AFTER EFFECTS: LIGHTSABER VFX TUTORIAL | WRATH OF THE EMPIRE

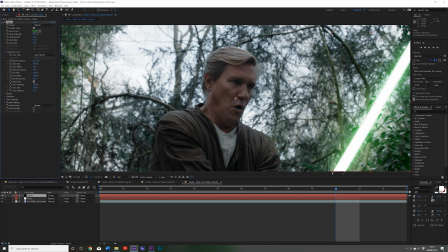lights up the area around but also
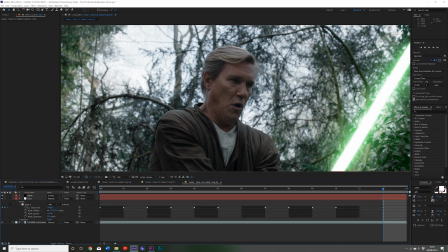has quite a descending effect so that the glow core closer to the core of the blade is the brightest. So play around with those settings just to see what fits for you really.
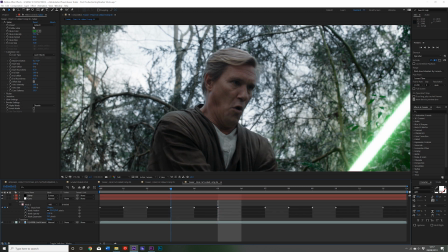And we also changed the core softness to 15 just so that it emphasized that
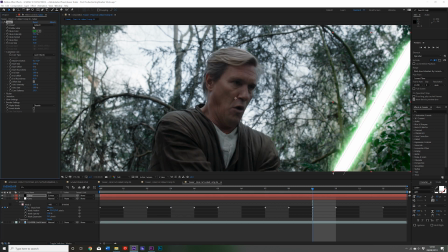mask expansion a little bit more and the core and the saber fit together nicely.
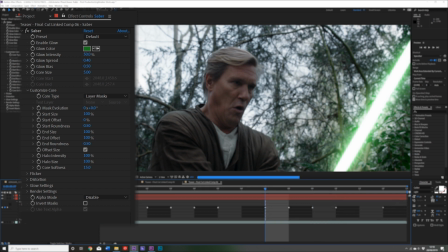And these were our final settings for our close-up lightsaber shots,
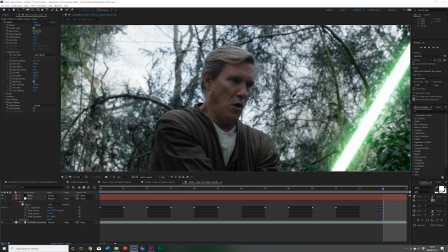and we pretty much kept these the same for all the close-up shots. Next, we'll show you a quick version of the long shot of the lightsaber.
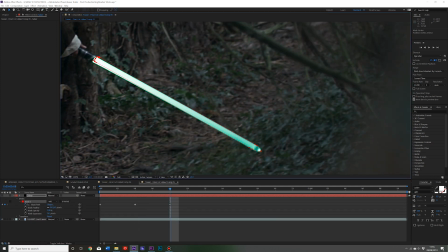Now we did exactly the same, just going through the layer, the shot, and masking every other frame.
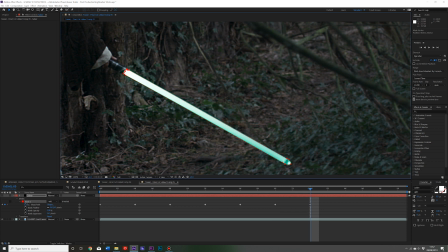We could do that as the shot moved slow and the lightsaber didn't move, so we could just go through every four frames, which made the process a lot quicker.
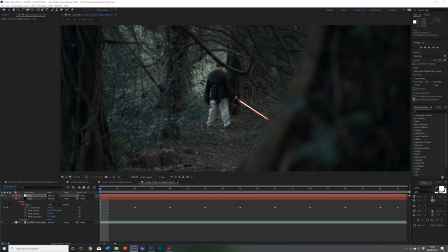And then once again, inputting our core layer and the saber effects, we then changed the effects once more.
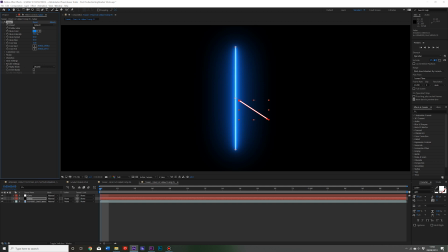We didn't need the mask expansion or the core softness to be as intense this time. As the blade's further away, it doesn't need to fade as much. Now you want the lightsaber to be a bit more condensed when it's in a long shot, because it is further away, and with any light that's further away, you see it in more harsh clarity.
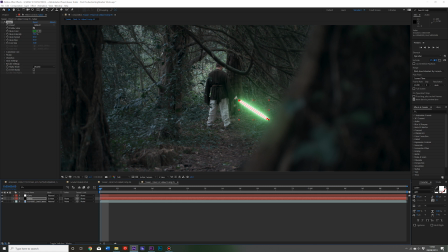It's not, and it's a lot more well defined, and you want to have that same effects with a lightsaber as it is a light. Now the reason we did our effects like this, quite a weird way and a different way to do the lightsaber,
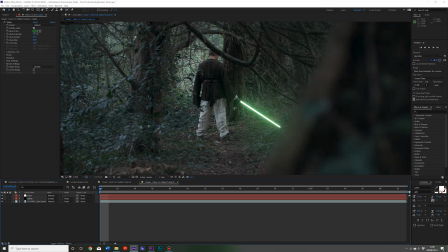is because we really wanted to utilize the control settings of the Saber plugin,
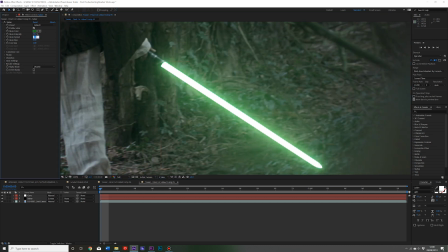which give you a lot of options in terms of your glow distribution, your radius, your bias, and your intensity, and also the softness of the blade.
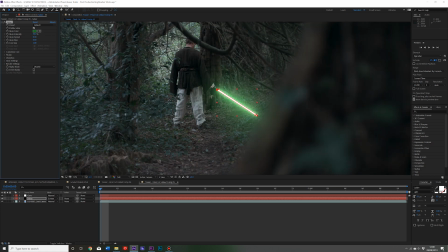It just gives you a lot of options in that to play around with, and also makes the flicker a lot more realistic and a lot better,
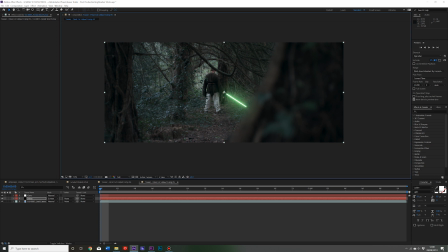and makes the lightsaber look a lot more alive,
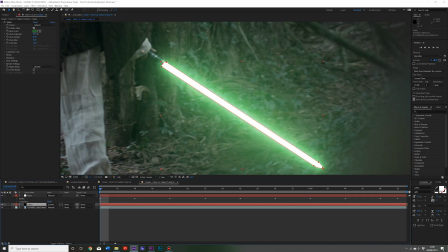as I say, and gives a lot more of a Force Awakens style effect to the lightsaber. The downside of that is that when you mask around an object, you can't fill that object with a white core,
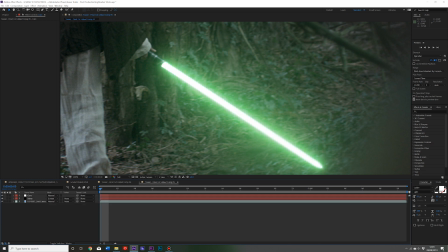which is why you then have to create your extra core layer that is white and input that in.
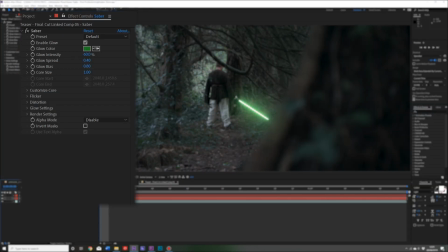And you can see with our final settings, there was more of a glow to this lightsaber, but it didn't spread as far as you want it to be closer together.
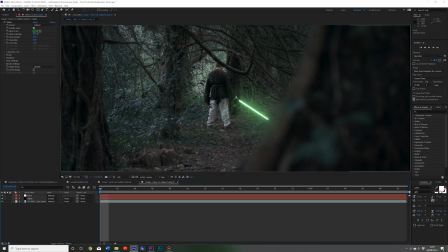So thank you for watching the breakdown. We hope you enjoyed it. Let us know in the comments if you did. Like the video, dislike it if you didn't like it. And also please remember to share the Kickstarter and the teaser trailer. It really helps us out, and if you do decide to pledge any amount, then thank you so much. Every penny is helpful. And also have a look at our £20 reward video that delves into the Thrawn Collection reward, which is for a £20 pledge and comes with so many great rewards. Please also remember to subscribe to the channel so you can get notified when other videos like the next VFX breakdown get released. And also remember to follow our social media. But thank you for watching, and we'll see you next time.
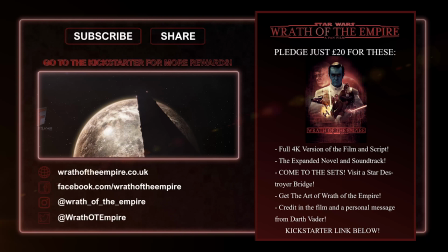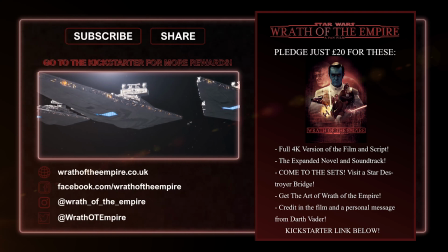By the Emperor's command, we are to track down the Jedi.